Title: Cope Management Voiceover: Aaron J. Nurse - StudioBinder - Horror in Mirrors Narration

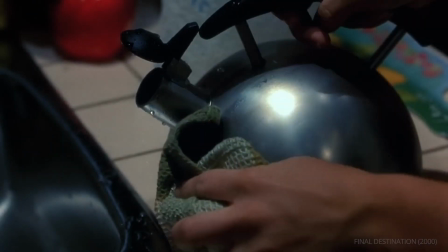(4:11)
Anything other than a mirror might catch us off guard and bring some shock back into the trope.
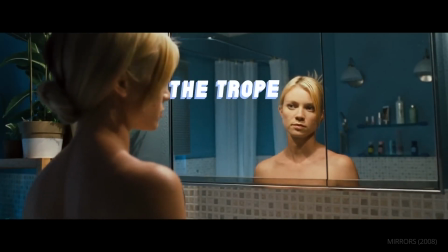(4:19)
The trope? It moves.
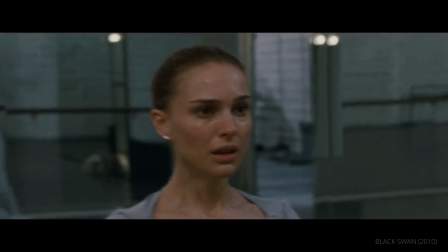(4:24)
Another trope we've seen a lot of recently is when the reflection moves independently of the character.
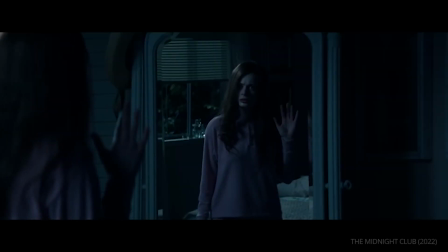(4:34)
These moments play into the long-held superstition of our evil doppelganger.
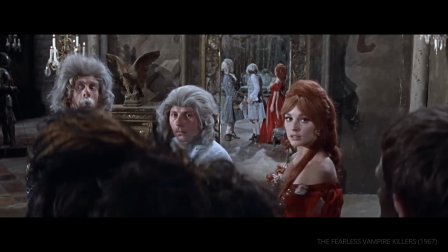(4:39)
And with the help of visual effects, the early iterations were sufficiently creepy. But over time, they have also become overused.
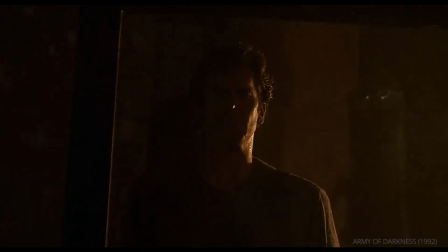(4:47) Yeah, great, thanks.
The antidote? Ditch the mirror.
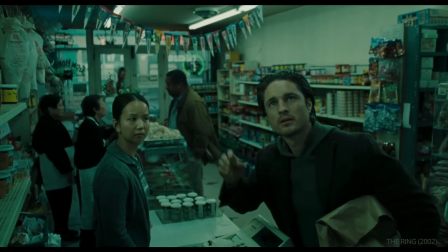(4:55)
No rule says you need a mirror to achieve the same effect. Cameras are another way to capture and reflect our world.
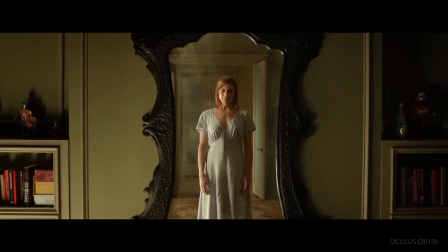(5:05)
Movies like Oculus use both the mirror and video cameras to capture these paranormal deviations.
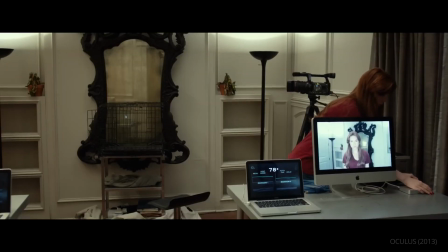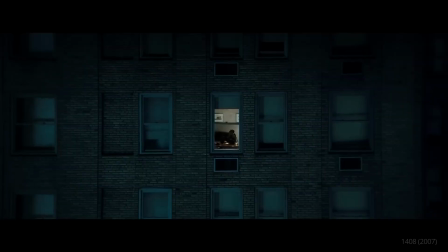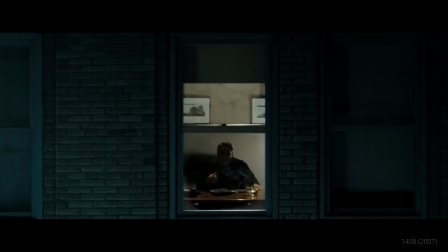(5:25)
In this scene from 1408, the sequence is reversed, starting out of sync, the Dolphin Hotel!
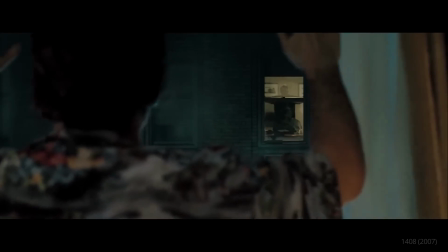(5:32)
And then becoming an exact copy.
Help!
There are no cameras or mirrors to speak of, and it makes for a uniquely unsettling situation.
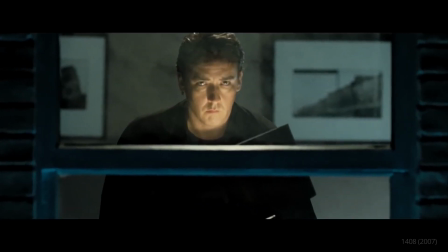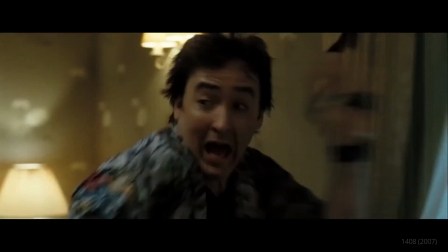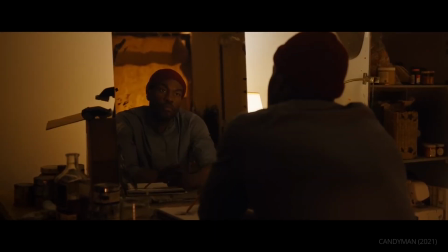(5:54)
Let's look at a recent film that includes these mirror tropes, but brings fresh and creative energy to them.
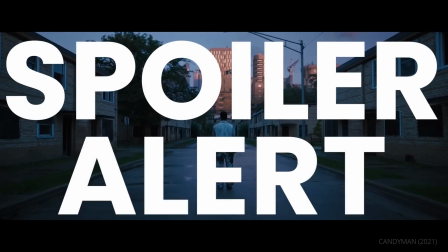(6:00)
Candyman. Spoilers ahead. The Candyman mythology is centered on mirrors.
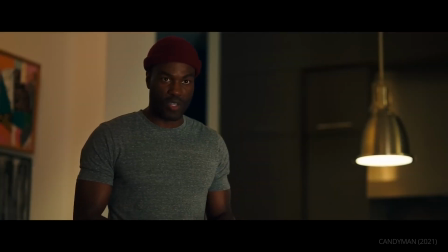(6:07)
And the legend is, if you say his name 5 times while looking in the mirror, he appears in the reflection and kills you.
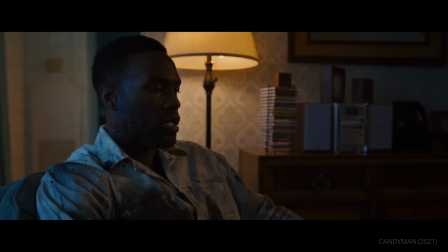(6:16) Candyman.
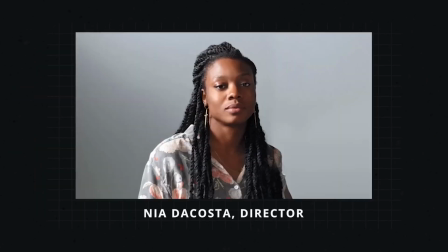(6:20)
Even after a number of films in the franchise, director Nia DaCosta was able to breathe new life into the trope.
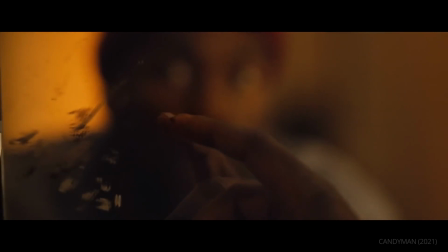(6:27)
One way she does this is with subtlety. When it comes to an exhausted trope like this, less is more.
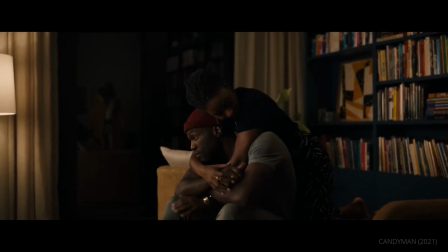(6:34)
Like in this early scene. Do you see it?
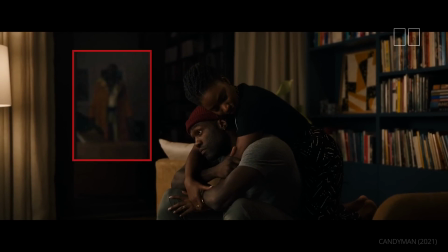(6:41)
Without making it a jump scare, and without calling attention to it, a subtle moment like this can be more unsettling and make the audience more invested. They can become more engaged knowing that it's up to them to spot these hidden threats.
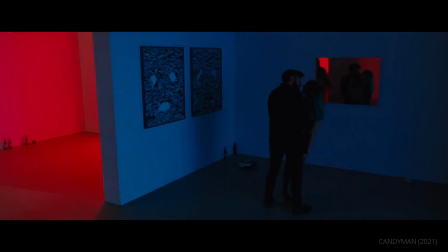(6:55)
In the art gallery murders, we only see Candyman in fragments, in small pockets of the frame,
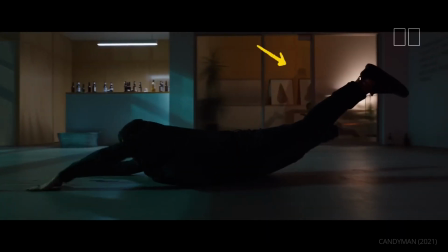(7:03)
or in a faint reflection.
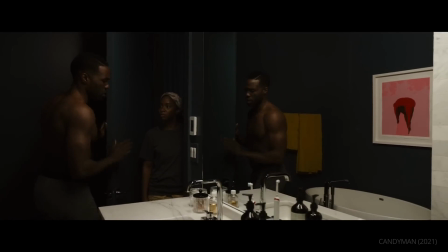(7:09)
Watch how subtle this mismatch is between Anthony and his reflection. It's barely noticeable, but highly effective.
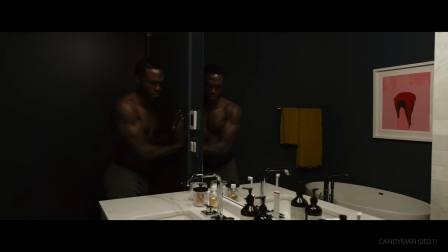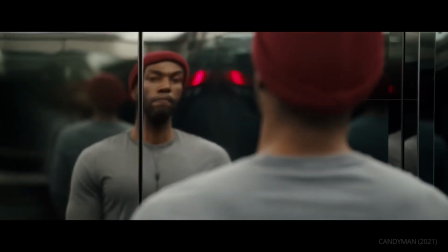(7:21) Anthony?
The endless mirrors and reflections in the elevator scene are the perfect setup for another cliche jump scare.
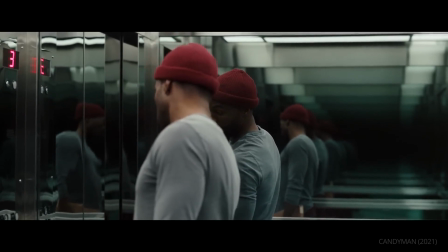(7:28)
Instead, the shot comes from above, where we didn't expect another reflection.
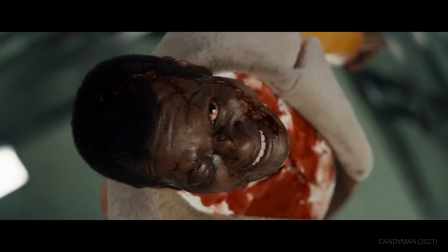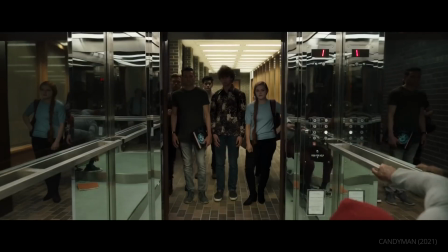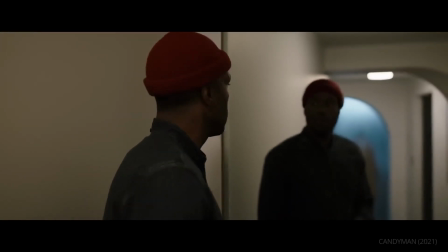(7:45)
The hallway scene isn't played for shock, but for morbid fascination.
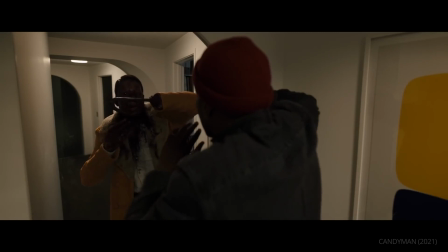(7:53)
As Anthony begins to understand his connection to Candyman.
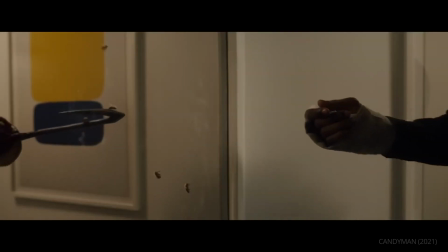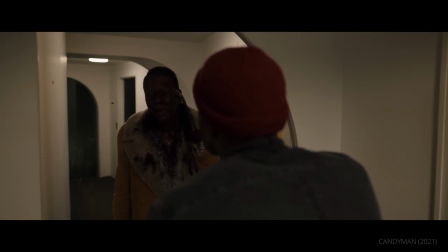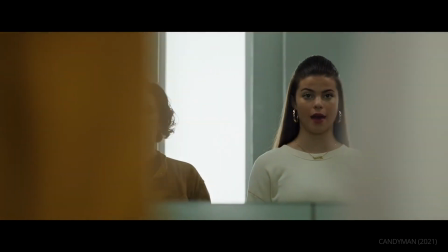(8:09) Candyman. Candyman. Candyman.
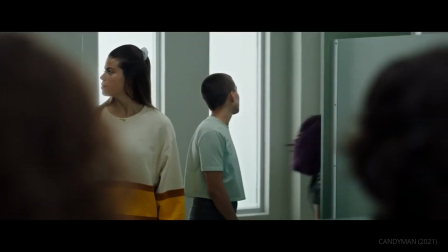(8:17)
In the high school bathroom, we barely see anything.